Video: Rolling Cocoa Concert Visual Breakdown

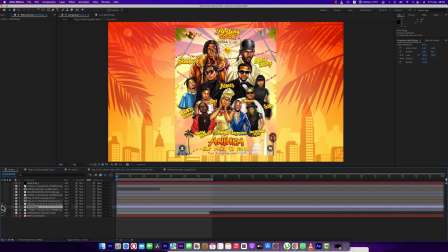[4:08]
Like I said, you can see everything is coming around well. Let's take that off for 1 second.
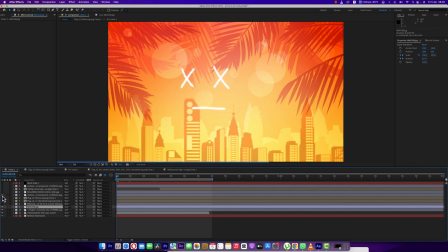[4:15]
Then let me leave these two flag layers. Then I added this, what I call them ribbons. I got them online too, and I just added a simple rotation keyframe for them.
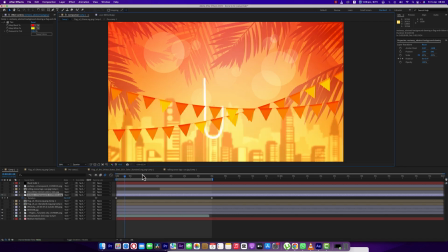[4:30]
Let me switch to quarter so that you can see the animation better.
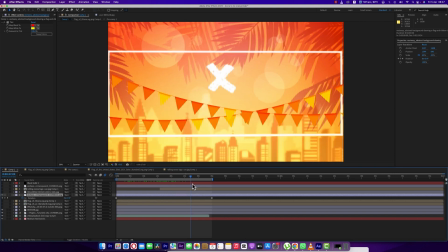[4:33]
So I just added a simple rotation, on the, you can see the scale out of the image. You can see the simple rotation I added on this, just to give it a simple rotation. Okay.
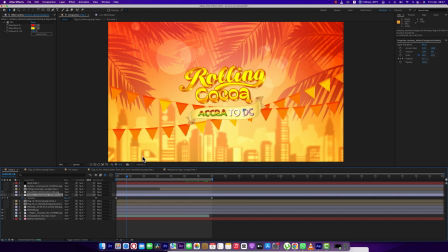[4:47]
Then I added the logo, which is the Rolling Cocoa logo. That also came in, animated it to roll in, You can see that I gave it a simple rotation.
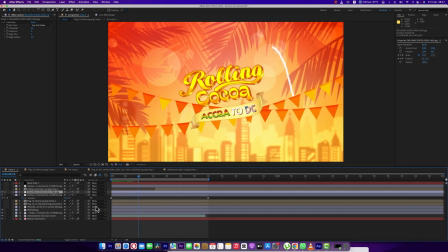[4:59]
Mind you, always ensure that you have your motion blur activated on all your layers.
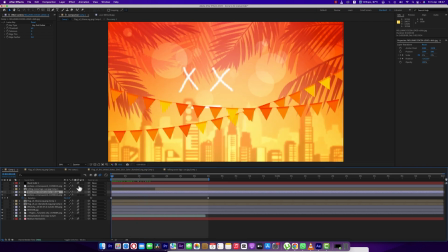[5:05]
It makes it look more natural. So let's go to that layer, U on your keyboard. So the scale, it scales from 0 from here. It scales from 0 all the way to the final size,
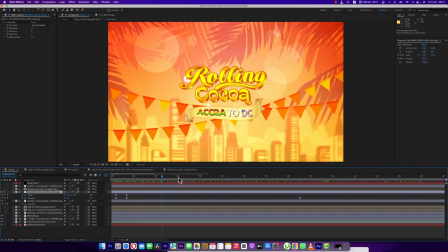[5:20]
and then the rotation, it rolls in, and then the gradual rotation, it rolls in.
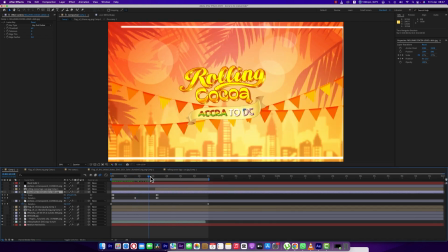[5:27]
Okay, then at this point it rolls out.
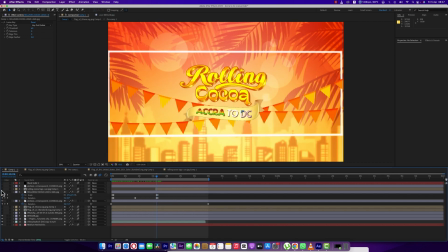[5:32]
At this point it rolls out to reveal the second logo, which is this.
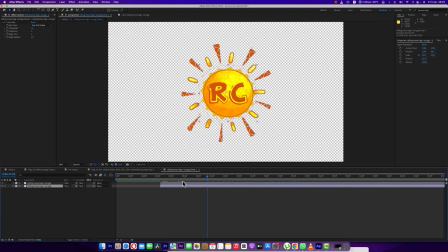[5:40]
Okay, for the second logo, what we did, or what I did, was I broke. It was a single image. This was one image, so I duplicated it, and then I maxed out the middle part to separate it from the exterior part.
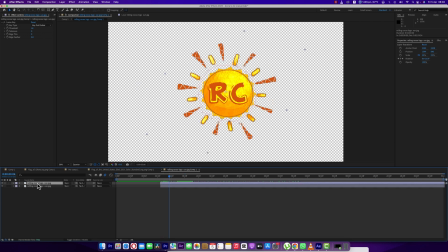[5:57]
Then I just rotated this one on top like this. I just rotated this. R on your keyboard, rotation. It's just a simple rotation keyframe. That's all.
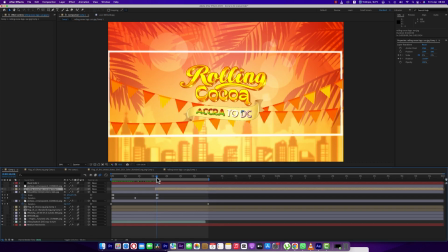[6:08]
Back to our composition. So this rotates in, and then boom, you have.
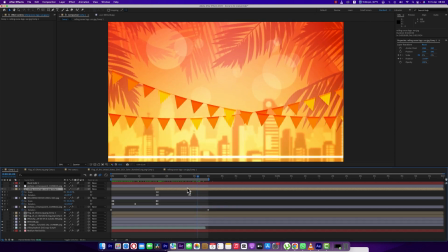[6:13]
Then it also flips out at this point. Exactly.
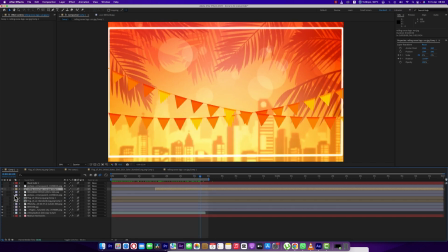[6:21]
Then, to make it more interesting, added another of those ribbons, but this time it's out of focus, just to create like a foreground element, so it doesn't look just so flat.
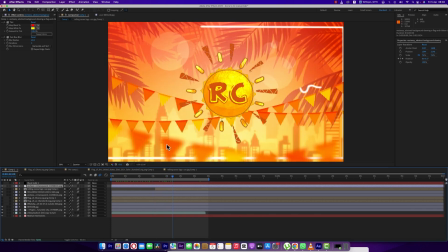[6:32]
You have to create layers to this thing. So you can see it right there at this bottom part. So basically I just tinted it.
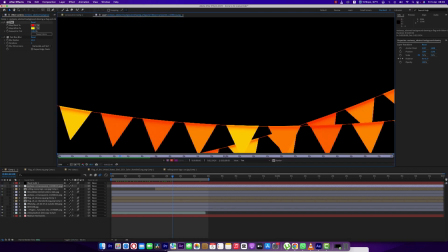[6:40]
Now that's another thing. The original image wasn't the color of what I was going for, so I had to add a tint to it to make it look, to just follow the color scheme, and then motion blur,
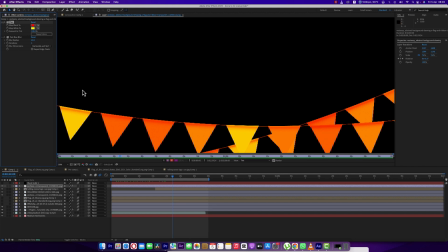[6:57]
or sorry, fast blur, blurring it out to blend.
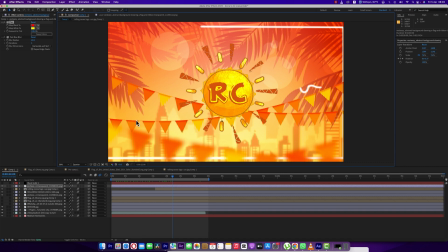[7:00]
So all these other elements too were not this initial color, so I added tints just to make it look this way. Then on top of that, I added a vignette, which is just basically a solid, and I use a mask to take off the middle part. Let me show you the mask. This is the mask. You can see the middle part is out, and then we blurred it, we feathered it a little bit,
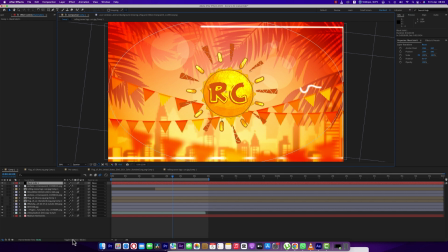[7:20]
and then yep, we added the blend mode, which is soft light. Now I mentioned that I was going to go to the flag layers.
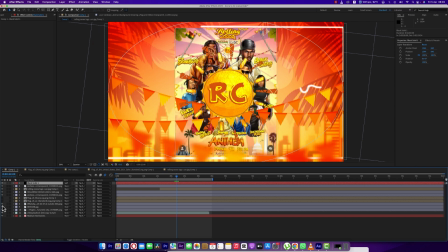[7:31]
So in the initial design, you can see a flag here and another flag here. Okay, and I wanted to keep this design, keep this whole scheme going, so I decided to add a flag here and a flag there.
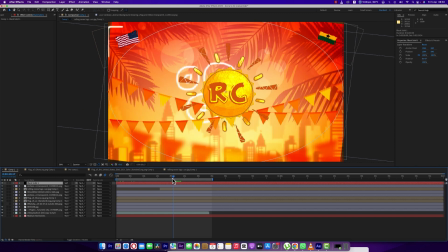[7:50]
Flag here, flag there. You can see the flag layers. Now let me go into those flag layers.
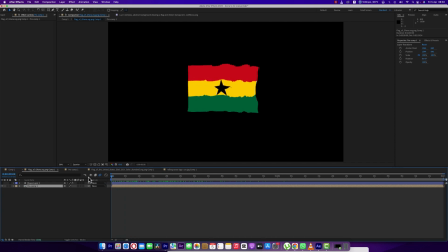[7:57]
Let me go into one of those layers. You can see, playing it, you can see that it's kind of waving. So how did I create this? I think I need to do an entire tutorial on how I did this. Okay, so this is the flag layer, opening it.